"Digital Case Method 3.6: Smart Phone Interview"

Welcome. In this class, you'll have a chance to learn how to shoot an interview with your smartphone using a basic tripod, light, and microphone included in your smartphone interview kit.
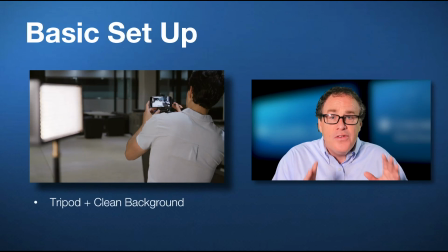[0:19]
The basic setup involves finding a clean background or good, nice, clean space to use to set up your interview, and also thinking about audio. You'll want a place that's quiet so you can use your interview in a wide variety of situations.
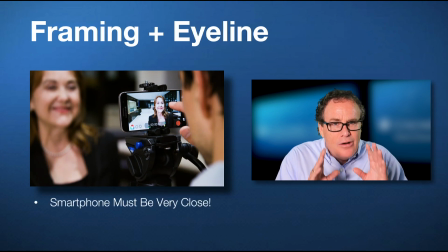[0:35]
In terms of framing and eyeline, you're going to want to think about how to place your camera so that the eyeline is looking just off lens. You'll actually have to be very close to make this work. And the eyeline itself is very important. You'll have to play around so it looks natural, like the person's looking at you, not into the lens.
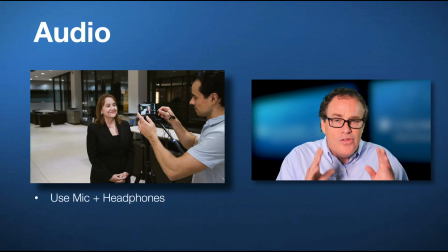[0:56]
And in terms of audio, we can't emphasize enough the importance of using your microphone and headphones and getting nice, clean audio. A lot of times you'll be editing the interview over images from other places. And if you can, use additional devices if they're available, perhaps even a second smartphone to record audio only.
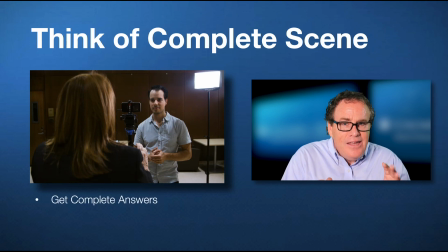[1:16]
And also, you want to really think about the complete scene. Ideally, you want to try to get complete answers from your subject for use in your editing. And you also want to think about B-roll, i.e. shoot some images with your subject of them walking around or doing something else before or after your interview. You'll want to use it later on in the edit. Well, we hope this basic introduction to smartphone filming has been useful. Now let's look at it in action. Let's talk about one of the most basic interview setups you can do. It involves using your smartphone, an LED light, and a lavalier microphone. For your smartphone, we recommend having a clip that allows you to put it on a tripod. And for the LED light, we recommend having a softbox that allows you to soften the light that's going to be falling on your subject.
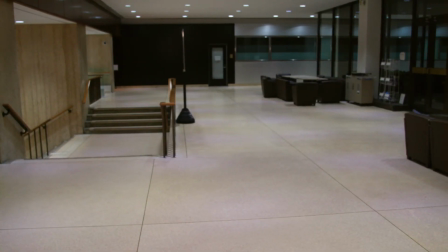[2:02]
Let's take a look at how it's done. For conducting an interview, one of the key issues is choosing a good spot.
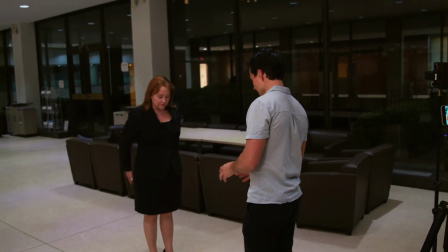[2:10] Yeah, so Joanne, I think we'll have you right about here. Maybe take a step back.
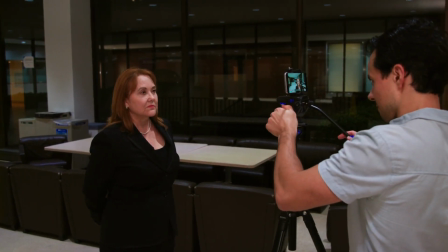[2:14]
It's important to take your time and set up the smartphone at or slightly above your subject's eye level and make sure that the frame is level.
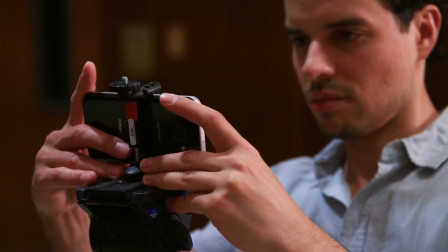[2:22]
The smartphone itself is attached to a tripod using a special smartphone adapter.
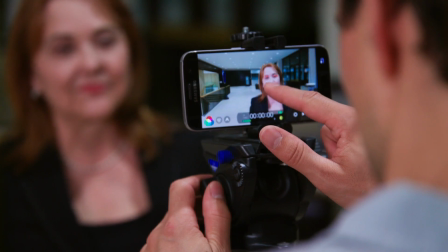[2:27]
Brian then adjusts the filmic app to adjust exposure and focus.
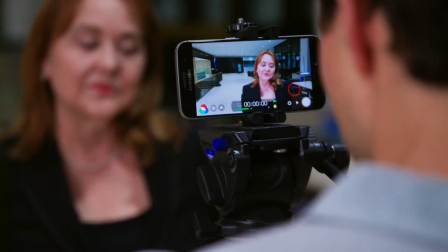[2:32]
Generally with a smartphone, to do a good-looking interview, you need to come in very close to your subject like this to get a good frame.
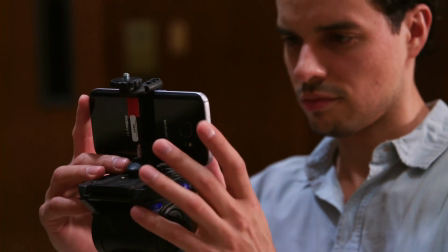[2:39]
It's also important to set the eyeline and explain to your interview subject where they need to look.
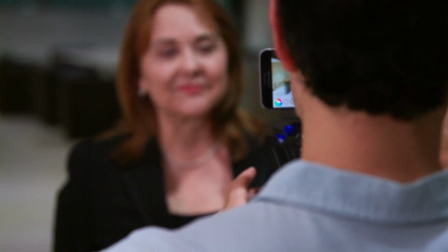[2:44]
The bottom line is you want to get them comfortable with the idea of the filming and the interview before you start your shoot.
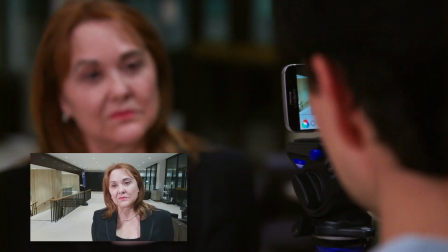[2:50] So maybe if we're talking here, we're talking about acting and great things.
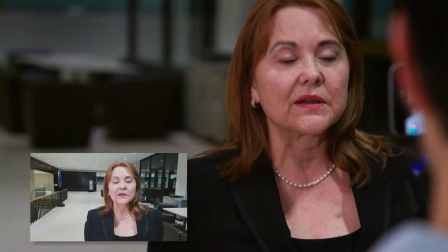[2:56] I might move it over here, and that's just going to change the eyeline a little bit.
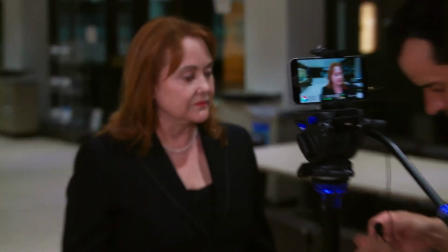[3:02]
As with all interviews, getting clean audio is often the most important thing,
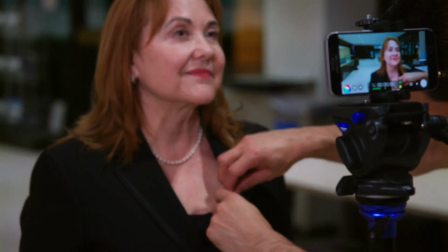[3:07]
because you'll be using parts of this interview over this scene and probably other scenes at other locations in the film.
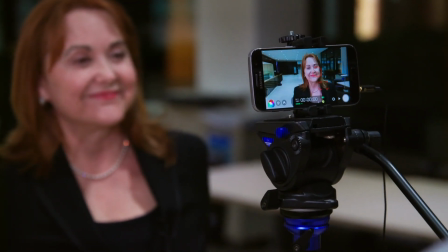[3:14] Okay, we're just going to put this mic on you here.
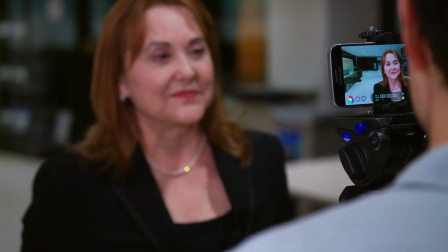[3:17]
As well as choosing a quiet location, it's also important to use a lavalier mic and plug it into the smartphone,
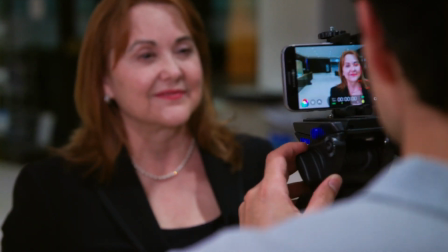[3:24]
which you clip out of view as much as possible.
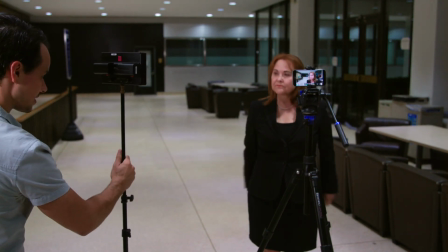[3:27]
Once you have your basic location and camera set up, you'll generally want to add light to brighten the face and eyes of your subject.
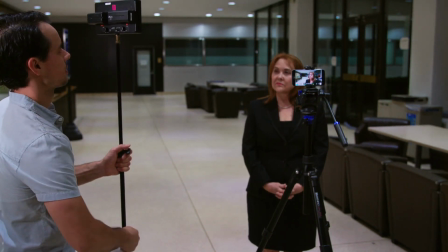[3:34]
The lights we have in our standard smartphone interview packages are all battery
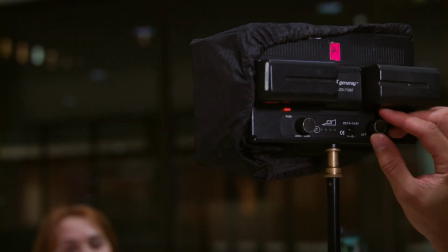[3:39]
powered and have controls to adjust the color of the light to match the light in the scene.
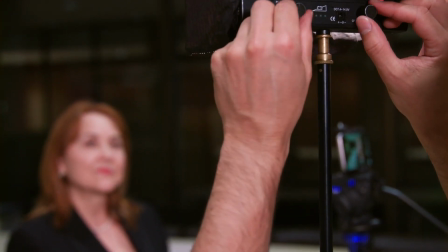[3:44]
Once you set the light, you generally need to make some small minor adjustments to set the frame once again.
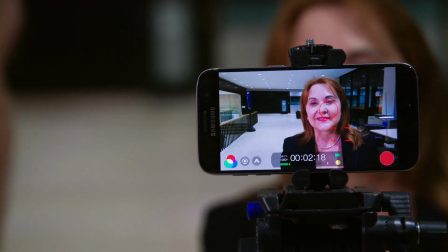[3:52]
Remember, you want to set the frame so that your subject is looking slightly off the lens, not into the camera.
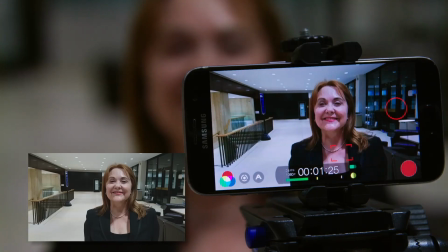[3:57]
You'll want them to be framed like you can see here. When Brian turns on the light, you can see it makes the subject's face much easier to see and brighter.
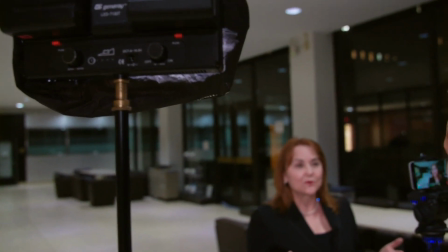[4:07]
Before Brian begins the actual interview, he asks a few casual questions while he adjusts the final light and framing.
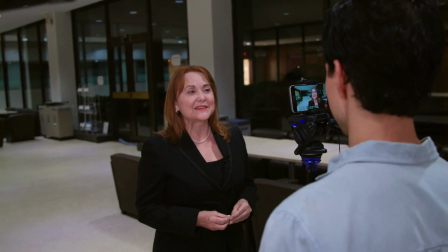[4:14]
As always, the goal is to make sure that his subject feels comfortable.